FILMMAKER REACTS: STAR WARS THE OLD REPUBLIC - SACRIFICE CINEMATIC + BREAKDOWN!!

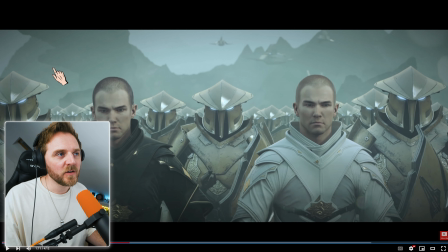There's more of these Star Wars. Look at the layers. Look at this cloud, the haze, all the textures that they're bringing in there. Overcast. They look more softer, don't they, in the light. They're away from their father. Even though they're about to go to war, they look more innocent. Because the lighting is allowing them to look more innocent. When they're with the father, all the bags go over their eyes.
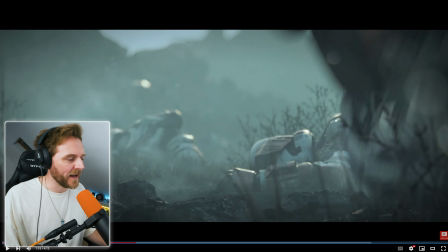Look at this shit. Oh, my God. See what I mean with the lighting?
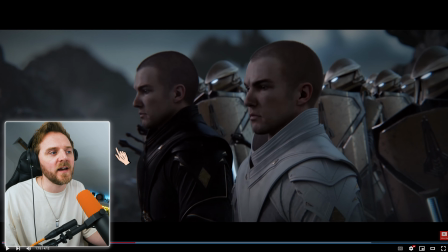Look. Heavy on the contrast. That's what low-key lighting is. Yeah, you're emphasizing on the shadows and the contrast of the imagery. Using light pockets to get your viewers to look somewhere. I want to look at their eyes. I want you to look at their eyes, sorry.
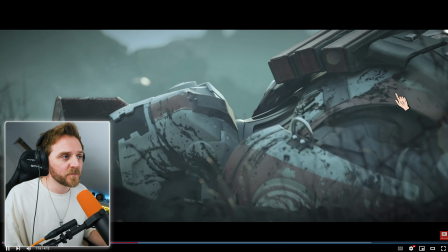I'm going to light them up. Flash of lightning. That's what confused me.
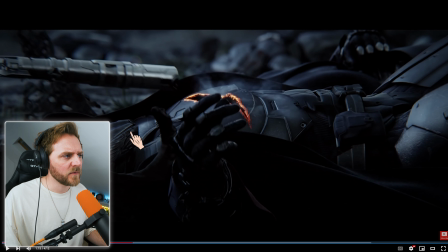You see these Sith... generals or whatever they're called going down.
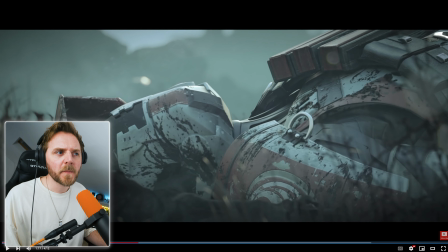And then you see the clones. who are these guys you guys have to let me know you're the lore experts
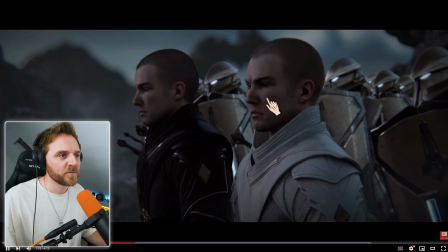and look at these color palettes what they're doing here darkness yeah got greens in there look at
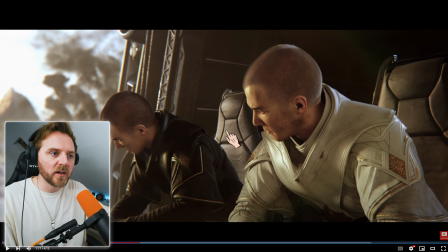this we're going in for snow but look at the sunset the sun kiss look the soft sepia on them the lighting
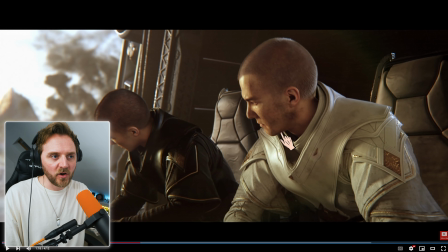rolls off them even though these are harsh dark blacks they're not are they they roll off because of the time of day they're filming be it sort of sunset sunrise or sunset that the light is softer during the middle of the day or a light above harsh lighting.
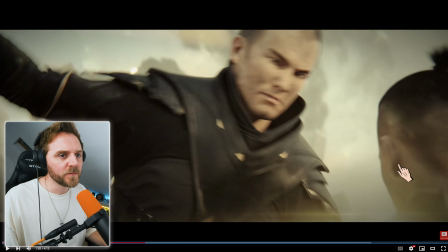This is great. That's what made me think that he was evil. Oh my God, he actually is killing a Jedi, isn't he?
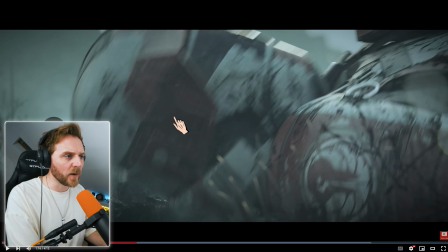Do you know what? I didn't even twig that when I first watched it. So they are killing everyone. I should have guessed it from when that clone trooper fell.
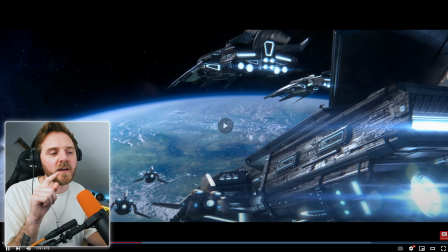Sorry, they're not clone troopers, are they? They're normal troopers.
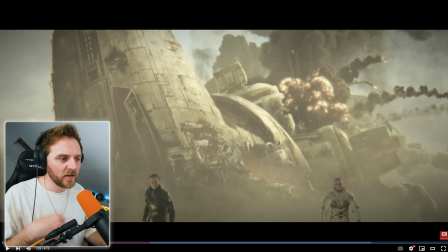dude and look at the way they film it yeah it's all your action watch
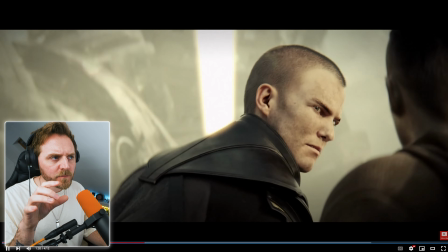we've got here 85 mil 50 mil look at this beautiful it's enough
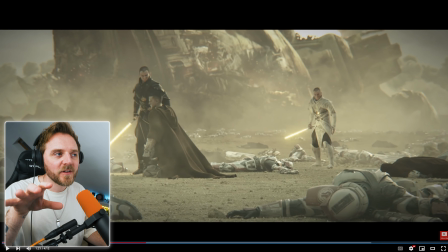to show me something's happened but and then you cut to a wide
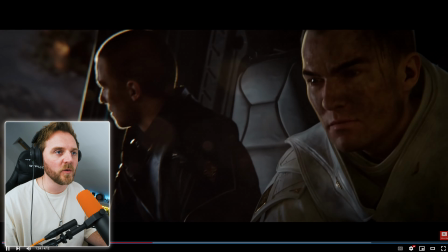show us this expanse of star wars world normally
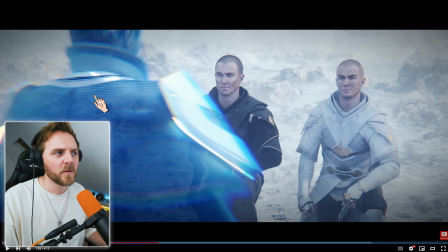also this sort of told me that they were bad you know i don't know why but you normally see the whole
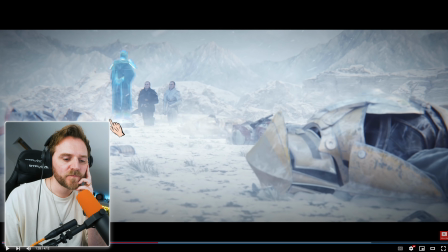when you show star war characters i've always i don't know about the jedi are they i don't ever believe they've been on their knees right when they do hologram you know conversations telephone calls whatever they're always standing up and positive they don't ever don't go on their knees where the the dark side tend to and you always they always show the back
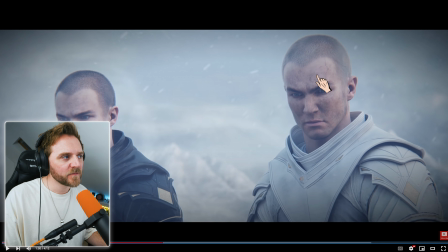as well the losses you suffer look at him look I wonder it makes me think that he just does what his dad says but this one this one's almost got his own animal instinct isn't it I love it and again we're showing the anger
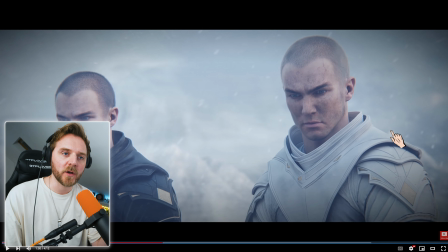little details even though they're not really close they have to they can't really go super close with these characters normally they would here but they haven't because it's both of them
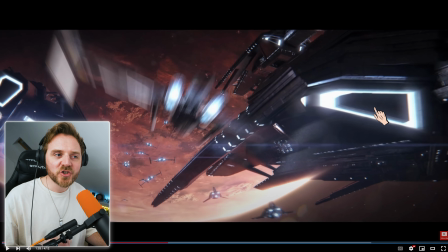look it's all in the action and the camera's shaked as well, it looks like it's filmed on a camera, this is why I love it
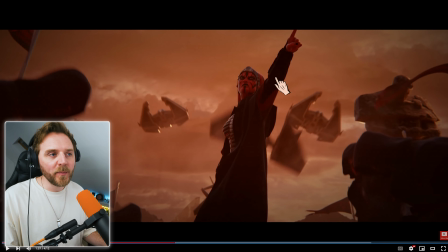and look at her, look at this power status that she has,
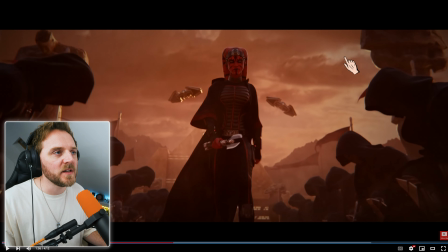on screen look at this, shooting up, the camera is tilted, she walks into focus, these fucking ships behind her, foreground,
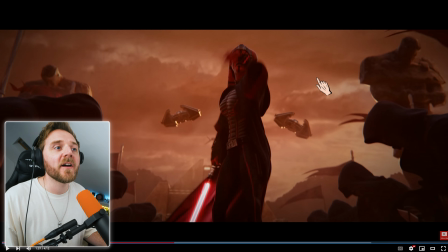mayground, actually kind of the same level, mayground then background look at this colour palette,
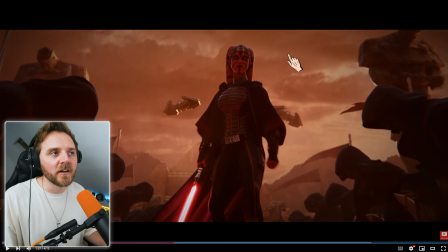even when they're on a different planet, the light is diffused, meaning softer.
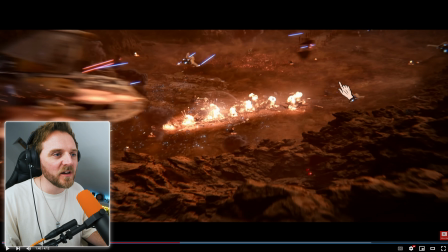Look at the camera's dolling in all this texture. That's why Star Wars always looks and feels amazing.
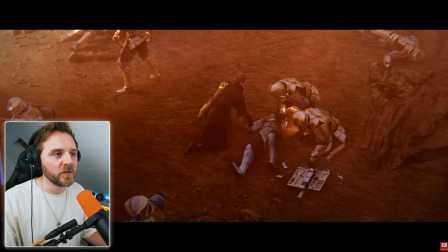You feel like you're in a world, a universe. Oh, do you know what?
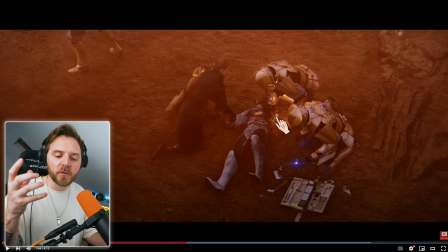I didn't even realise he lost his arm until I saw the metal hand later, but I didn't see it here.
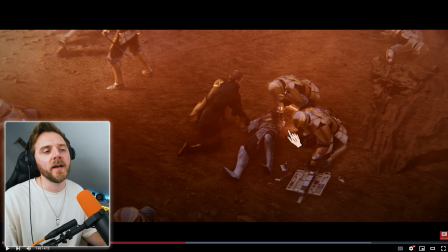Do you think they did this because of Star Wars Episode 3, just to play homage back to Anakin's character?
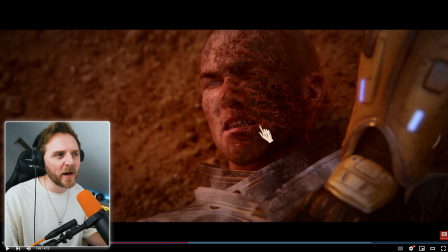the floor, all this battle scar stuff.
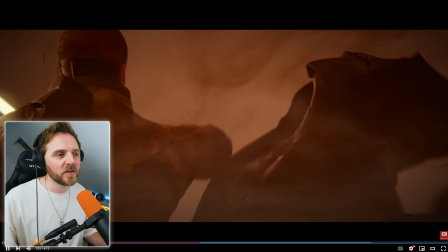Faded black, you don't always have to see this stuff. Same as when you're writing or creating books and things like that. Sometimes it's easier to not show it and let your imagination. You hear the scream, the sound effects, you know, go from there.
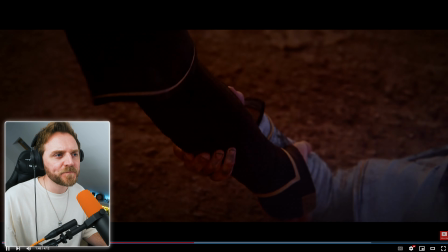Who's he batting? Who's he elbowing?
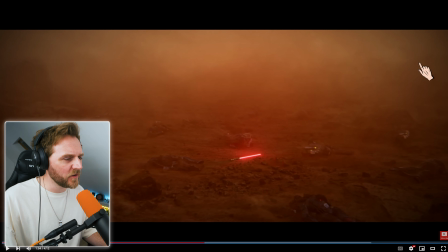Wow. Look at these close-ups, and then they keep going back to here setting up the scene
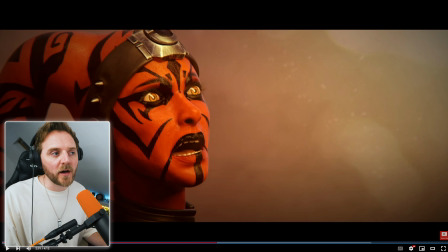they made them look ridiculously powerful by how they've done the choreography they set us up, they created Titans this is how you create Titans you have a pre-story which shows you the evolution of the characters, that's why I love anime anime is the best for this they build up the momentum and so when you see them clash, the Titans face each other you're like oh my god it's all about momentum
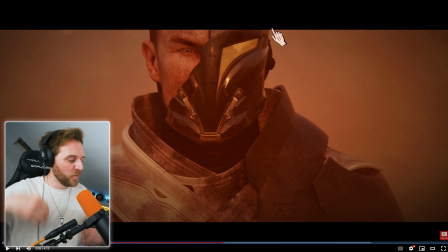Look at this framing, yeah? Boom! And when you say darkness finds you?
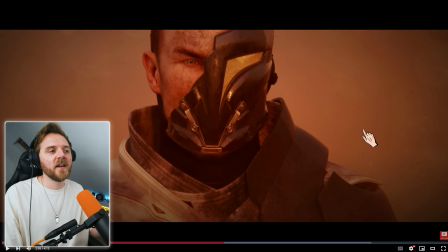That's when he finds you, yeah? The voiceover is there as the voice of God. It's just to give you tidbits of information. The visuals will tell us. When the darkness finds you, who do they show on screen? This bastard.
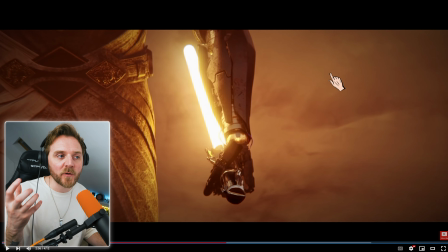Close up with his hand, the sound effect of the lightsaber.
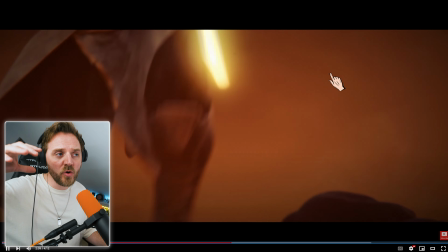it's telling me everything i need to know the riser look here it again they didn't show us if you just
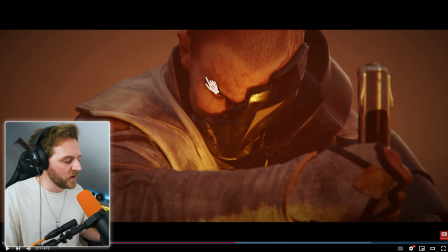saw him stabbing it wouldn't looked as good by by doing it like this and showing us all the emotion in his face him looking down the barrel lens breaking the fourth wall
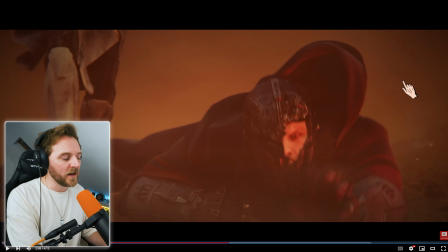even more powerful i love it let's go back another file when i watch that scene again
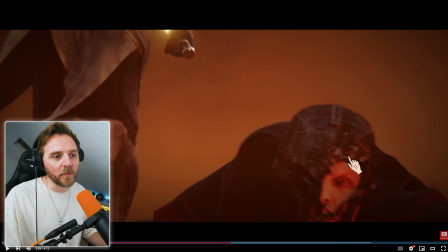because even he's got a burnt out face
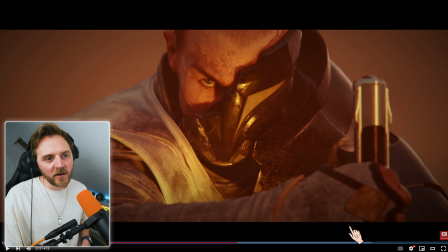alone look at him look the catchment there's no catchment from here the way that lightsaber was it'd be ripped across his eye here but they didn't they did just a little ball because that's all you need because they want you to look at that eye and why break the and why break the
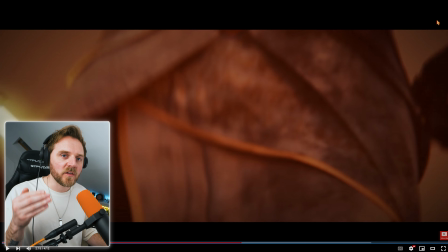fourth wall i want you to face the darkness alone and staring straight at you it's interesting isn't it
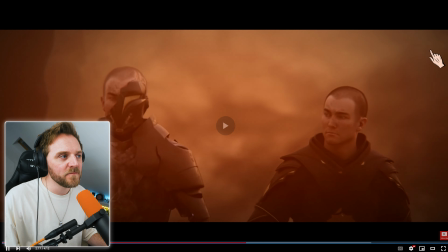and look the way he's looking at him he's not looking at him he's worried he's concerned
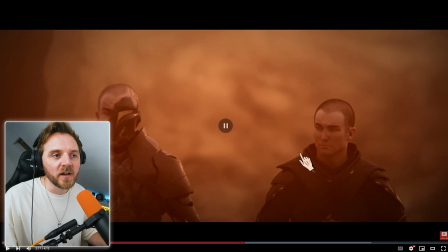brilliant brilliant writing let the other character as i said he's there to support the story of this character and his evolution of becoming this what is he if he's killing sith does that mean he's a sith lord what is he what is he if he's killing a sith
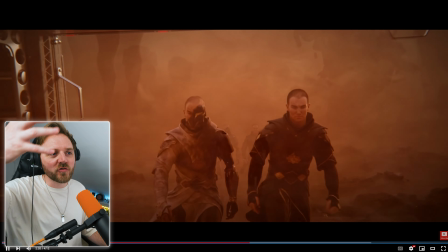renegade i don't know and all the crumbling stuff behind them i didn't need a fade cut there
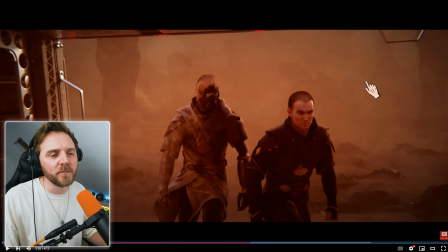they could have just jumped in but then they may be worried about all the crumbling debris behind didn't flow maybe that's why they did a crossfade there i think
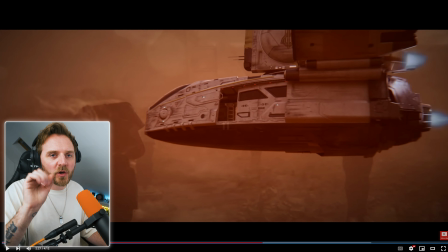there it is almost like a one-shotter that's hollywood that is that's her hollywood movement big set pieces.
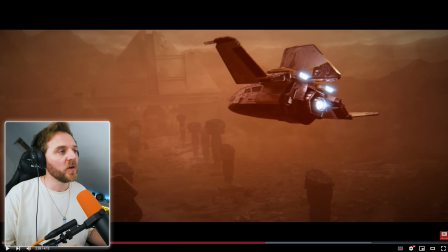Start in close, bring the camera out, show the world, show us the Star Wars universe. This is world building. And look at these widescreen bars. Yeah, it looks, it's in Cinescope. It looks like a movie. If it was full screen, like some of the other cinematics have been, it kind of doesn't look as cinemar-esque, should we say.
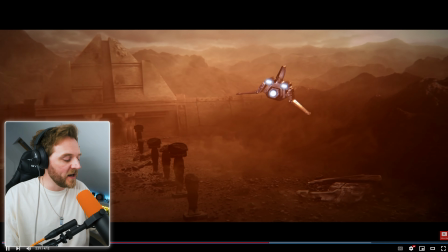This 235.1 mask really helps. It really does.
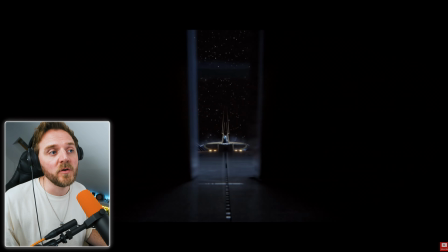And shoot it anamorphic as well. It supports it even more so.